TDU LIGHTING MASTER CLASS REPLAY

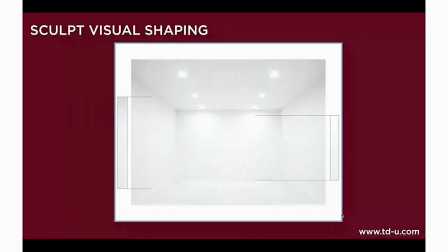(20:49)
And if you look around your space, you've got to account for that flat surface having visual shaping, light to dark fall off areas.
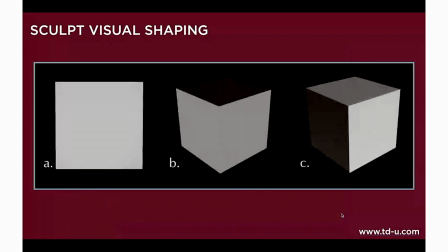(20:58)
And again, when we take this simple cube and we shape it three ways, you get a good sense of the volume as you go from one to the next.
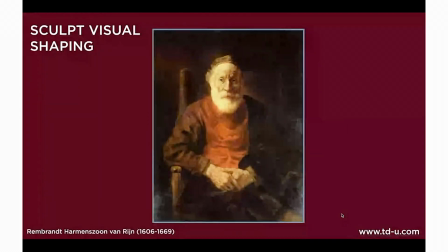(21:08)
The master at sculpting visual shaping was Rembrandt, or as I learned when I put this presentation together, his name is Rembrandt Hammerzoon van Rijn. So we'll just stick with Rembrandt though. So Rembrandt had these great light to dark fall off values on characters.
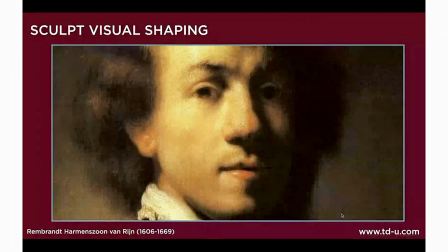(21:24)
And he used it so often that this term got coined, and it's Rembrandt lighting. And Rembrandt lighting is, of course, lots of shaping on the character. We've got light to dark fall off. We've got shaping across the nose, the chin, the forehead, the eyes, the hair, everything. But the one thing that makes Rembrandt lighting a little bit different, that makes it a little bit
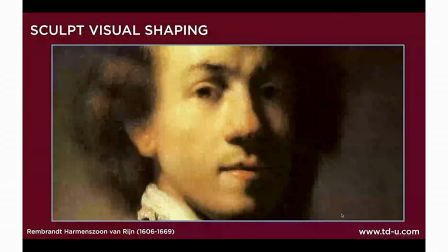(21:44)
distinguishable from other types of visual shaping, is this triangle opposite the nose. So light scrapes across the face here, comes in from the key side on the left here, scrapes across the nose, and then the arc of the nose will actually create a triangular shaped shadow on this side.
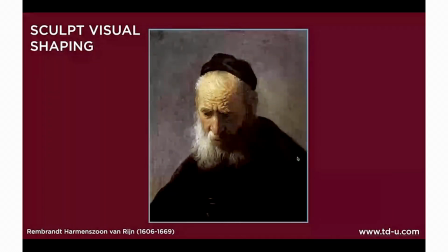(22:00)
You'll see it across so much of his work.
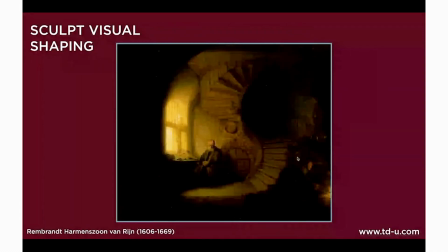(22:02)
You've got these light to dark fall off areas, whether it's environments, whether it's characters, an understanding of shaping, an understanding of communicating this volume.
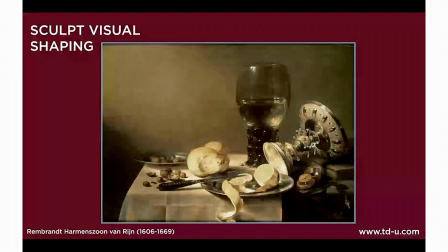(22:10)
And it's remarkable, not only that it appears in his work, but that stuff gets translated even all the way through film into CG.
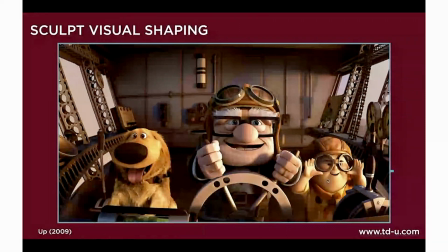(22:17)
So if you look at the characters here, you can see these light to dark fall off areas. Even on the kid here, we've got the triangle happening here. Now, like, because of the shape of some CG characters' faces, you're not always going to see that,
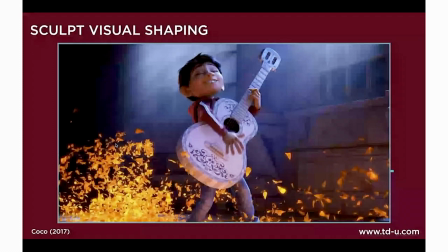(22:30)
but lots of times that's the goal, is to get that little triangle from a human character. In Coco, they did a really nice job of not only balancing warmth and cool. I'm sorry, not only balancing light and dark, but also warmth and cool. So you've got this warm light bouncing up from underneath and the cool light coming in from the top.
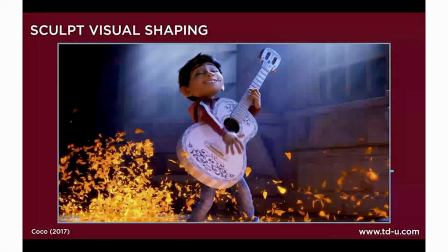(22:47)
So even though there's a value difference, even though this cool light's brighter, they're using the color shift to create visual shaping that way.
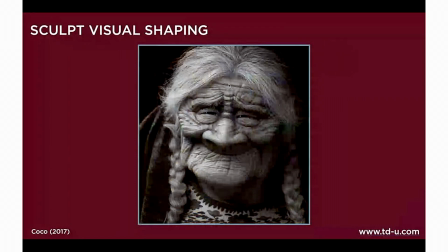(22:53)
And I always just throw this image too, because this is a promo image from Coco. Just absolutely love the shaping on Mama Coco. I mean, like, look at her skin tones and just so much variation from left to right and top down. Just so much good shaping, so much solid visual shaping.
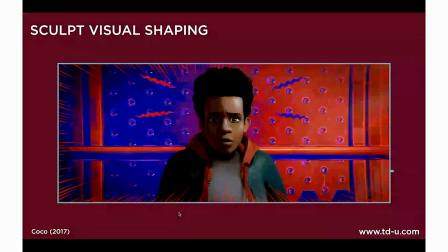(23:08)
Even in abstract work, like we're getting into a very cool time in the animated film industry, and that we're getting into more abstract stuff. So Spider-Man Into the Spider-Verse just won the Academy Award. So you can see that even though this is thought of as like a 2D project, look at the visual shaping across the character's face.
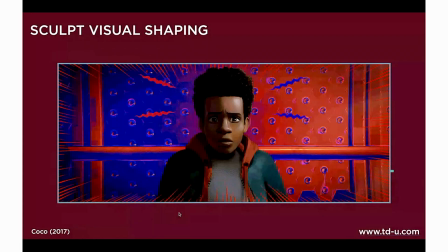(23:28)
There's light to dark fall off. There's a specular highlight. There's some bounce coming up underneath his chin from his shirt. Look at the background. Again, just reds and blues, but we're varying it. There's a varying difference there, so we can have an understanding of that space and a communication of the world that he's living in.
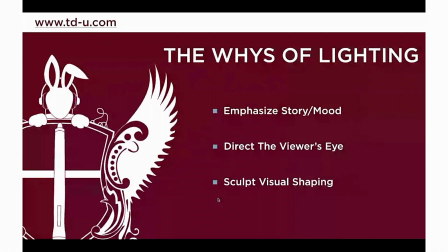(23:43)
So those are the three whys of lighting. There's emphasizing the mood, directing the viewer's eye, and sculpting visual shaping. And these are three things that we'll talk about in every single course. And again, these things don't happen in isolation.
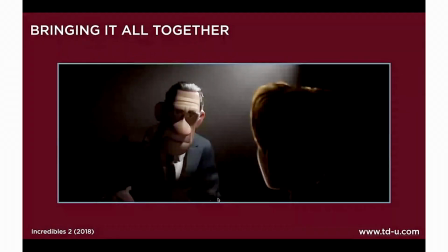(23:54)
They happen all together at once. Like this scene from Incredibles 2, we've got these two characters going back and forth. We've got them popping off by being light over dark. We're also emphasizing the mood. So this guy's more grizzled versus this kid that's much more innocent.
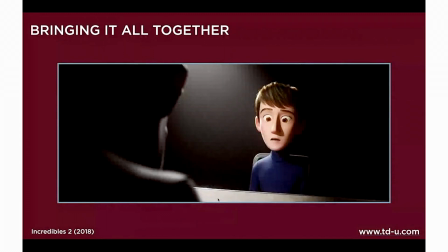(24:06)
So he's getting a lot of filled in light. He's not a lot of shadow around his eyes. You've got the visual shaping kind of scraping across his, and we're starting to see some of that triangle here versus him, much darker, much more overhead light.
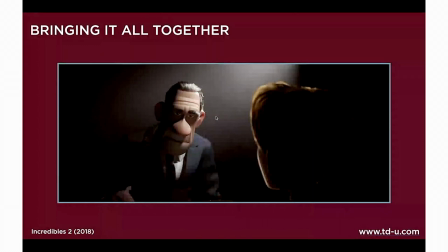(24:19)
And we're not getting that same type of innocence. It's much darker. He's obviously seen some things and been through a lot.
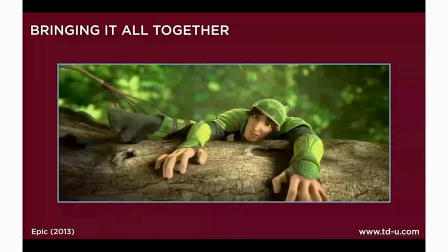(24:27)
In Epic, we've got, I lit this shot where there's three things that happen in one shot here.
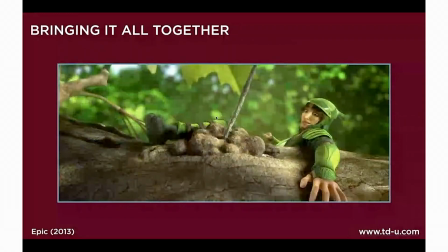(24:33)
So the character lands, an arrow strikes in front of him, and then he jumps away and we focus on the arrow.
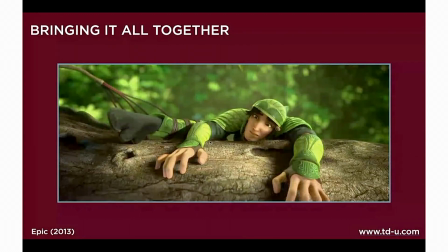(24:38)
So in this first one, the one thing I wanted to do was create this pocket of light here that anticipated the audience looking in this area. And the one thing from this was that that I also wanted to point out was how hard it was in this film to get a camouflage character to pounce off from a green background.
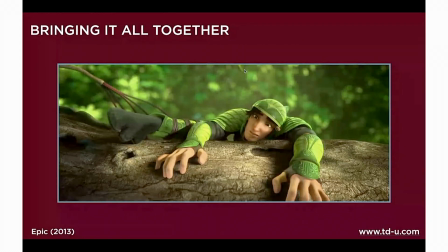(24:57)
This comes up a lot.
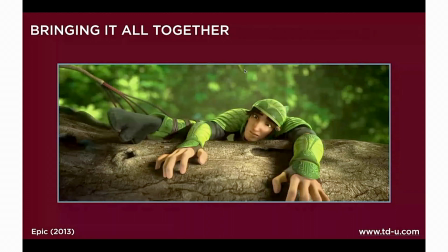(24:59)
It'll be like Snoopy in the snow on Peanuts, or a blue character against the sky. It's like, how do you get these guys to read? So in this shot, we did some atmospheric fall off, a little bit of haze back there to decrease the saturation and get him to pop forward a little bit. So we decreased the contrast back there and got him to pop forward. But again, next thing up, we needed to see this arrow hitting here.
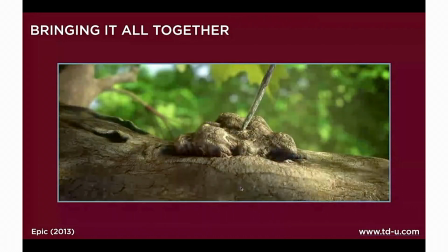(25:19)
So we've got that pocket of light hitting there. And again, finishing on that and creating good shaping on this, creating good shaping on that, so we can get a real feeling of the poison that's happened once this arrow struck.
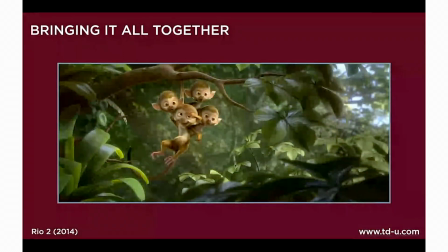(25:30)
Same thing here from Rio 2. This was something that I did to get these warm tone monkeys to pop off from this cooler background. And then one of the big stress points on this was creating visual shaping in all these leaves. So even though these leaves were in shadow, we wanted to create some sort of shaping on there.
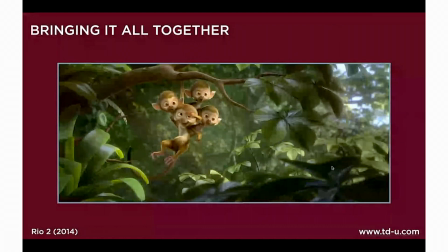(25:49)
So there's specular highlights on there to create some visual shaping, to understand that they've got volume, they've got depth, they've got weight to them.
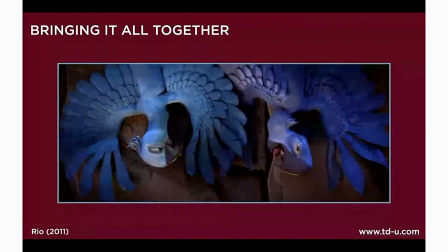(25:57)
And then in this shot, this was one of the most difficult things from Rio. We've got two characters that are very similar in tones. We've got Blue and Jewel. Now, Blue is a very, very specific blue tone, and Jewel also a very specific cyany blue. So when we were lighting these, they're in this very warm environment,
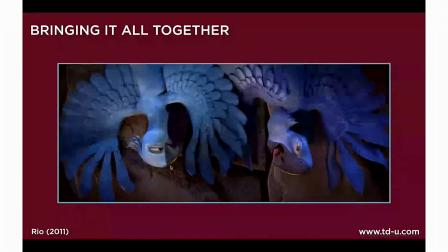(26:17)
but I allowed that warmth to only kind of show through in the rims on their beaks here, and allowed their hero color, their natural blue colors, to really stand out. So again, it's creating shaping, it's making sure that their colors stay true to the characters that they are,
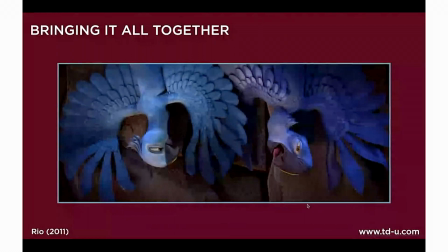(26:33)
it's getting them to work in the environment, it's balancing all of this stuff all at once.
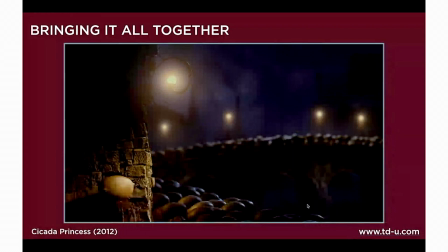(26:37)
Cicada Princess, just beautiful warmth and cool, beautiful getting this character to pop over all these other ones, but creating individuals in this mask with these little specular highlights over each one so we can read the whole scene.
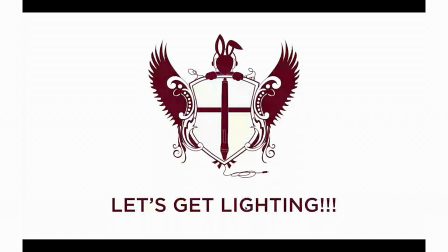(26:50)
Okay, so that's enough theoretical.
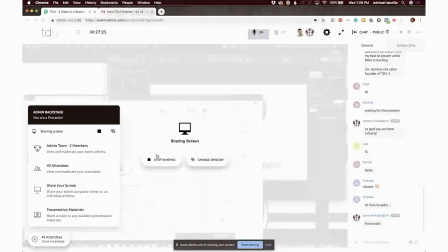(26:53)
Now I'm going to hop back over, and what I'm going to do now is I want to take you all through a lighting walkthrough.
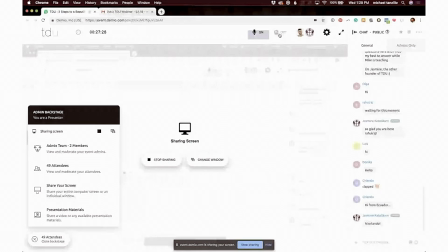(27:01)
Let me go pop on.
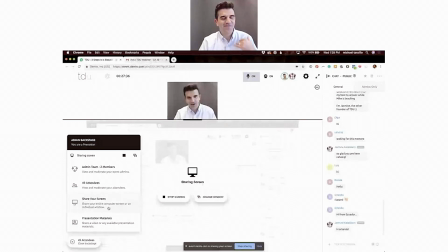(27:06)
So we've got, we're going to do this. This is an example from the character lighting course of a lighting walkthrough that we do. And this was, we've got a lot of students who lit this character. We've made this available through the RenderMan website. So let me go ahead and bring this up here. And you'll see what it does here.
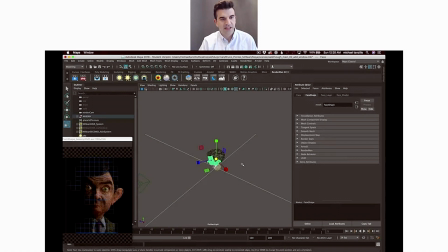(27:25)
So darkness, and you'll see, start this back at the beginning. So again, a little character lighting walkthrough. I'm going to disappear again for a little bit. And then for the last little bit, I will come back on and talk to you about some TDU courses. So this is our final product of lighting the Mr. Bean character.
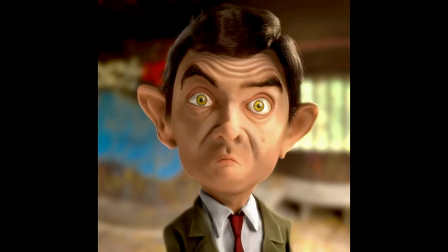(27:48)
Again, I'm going to take you through the process of how to download it and all the assets that we needed for this. And then I'll talk you through how each of the lights were created and how just basically what my visual goal for this overall project was.
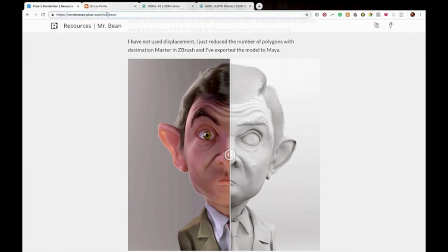(28:03)
So first off, you can get the Mr. Bean character at the Pixar website.
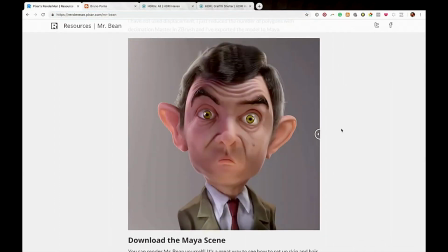(28:08)
The link is down below here. You can download the model, and you can also go down to the artist's website.
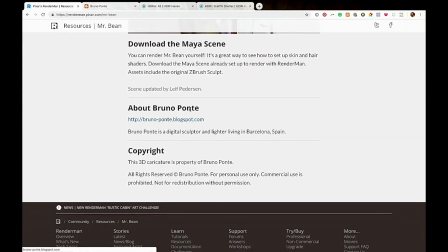(28:17)
It's Bruno Ponti here. You can click his website. You can learn about him. He donated this to the RenderMan community, which is very cool.
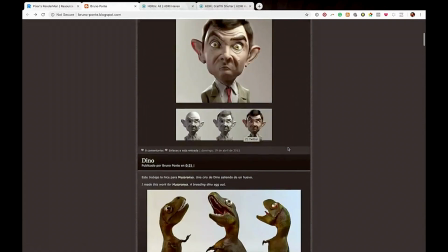(28:24)
So you can learn about that. And again, the thing that I really like about this model is it comes in very cleanly.
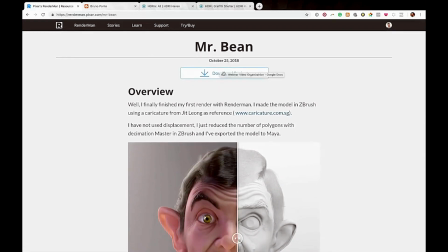(28:30)
All the shaders are already all set up for RenderMan. And all you got to do is just click the download link there at the top.
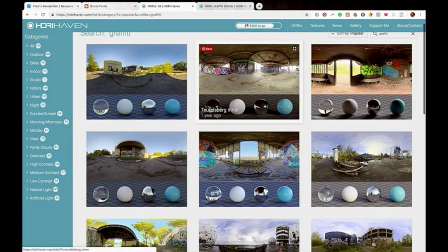(28:37)
The second thing that we'll need for this, that I use for this demo, is an HDRI map from one of my favorite websites, HDRI Haven.
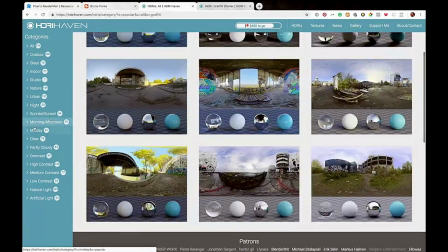(28:45)
It's completely free to use, completely good to go.
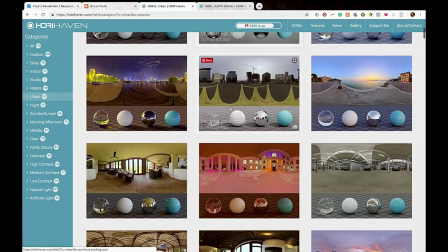(28:49)
You have hundreds of different HDRI maps from a bunch of different settings.
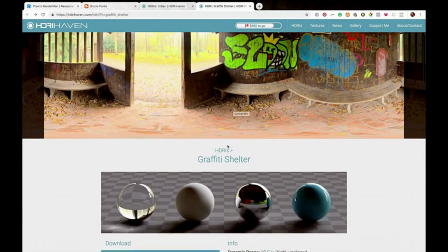(28:55)
I chose to use this graffiti shelter just because it was very, very cool. Like, I just think it's got some dynamic qualities to it. It's got some bright spots to it.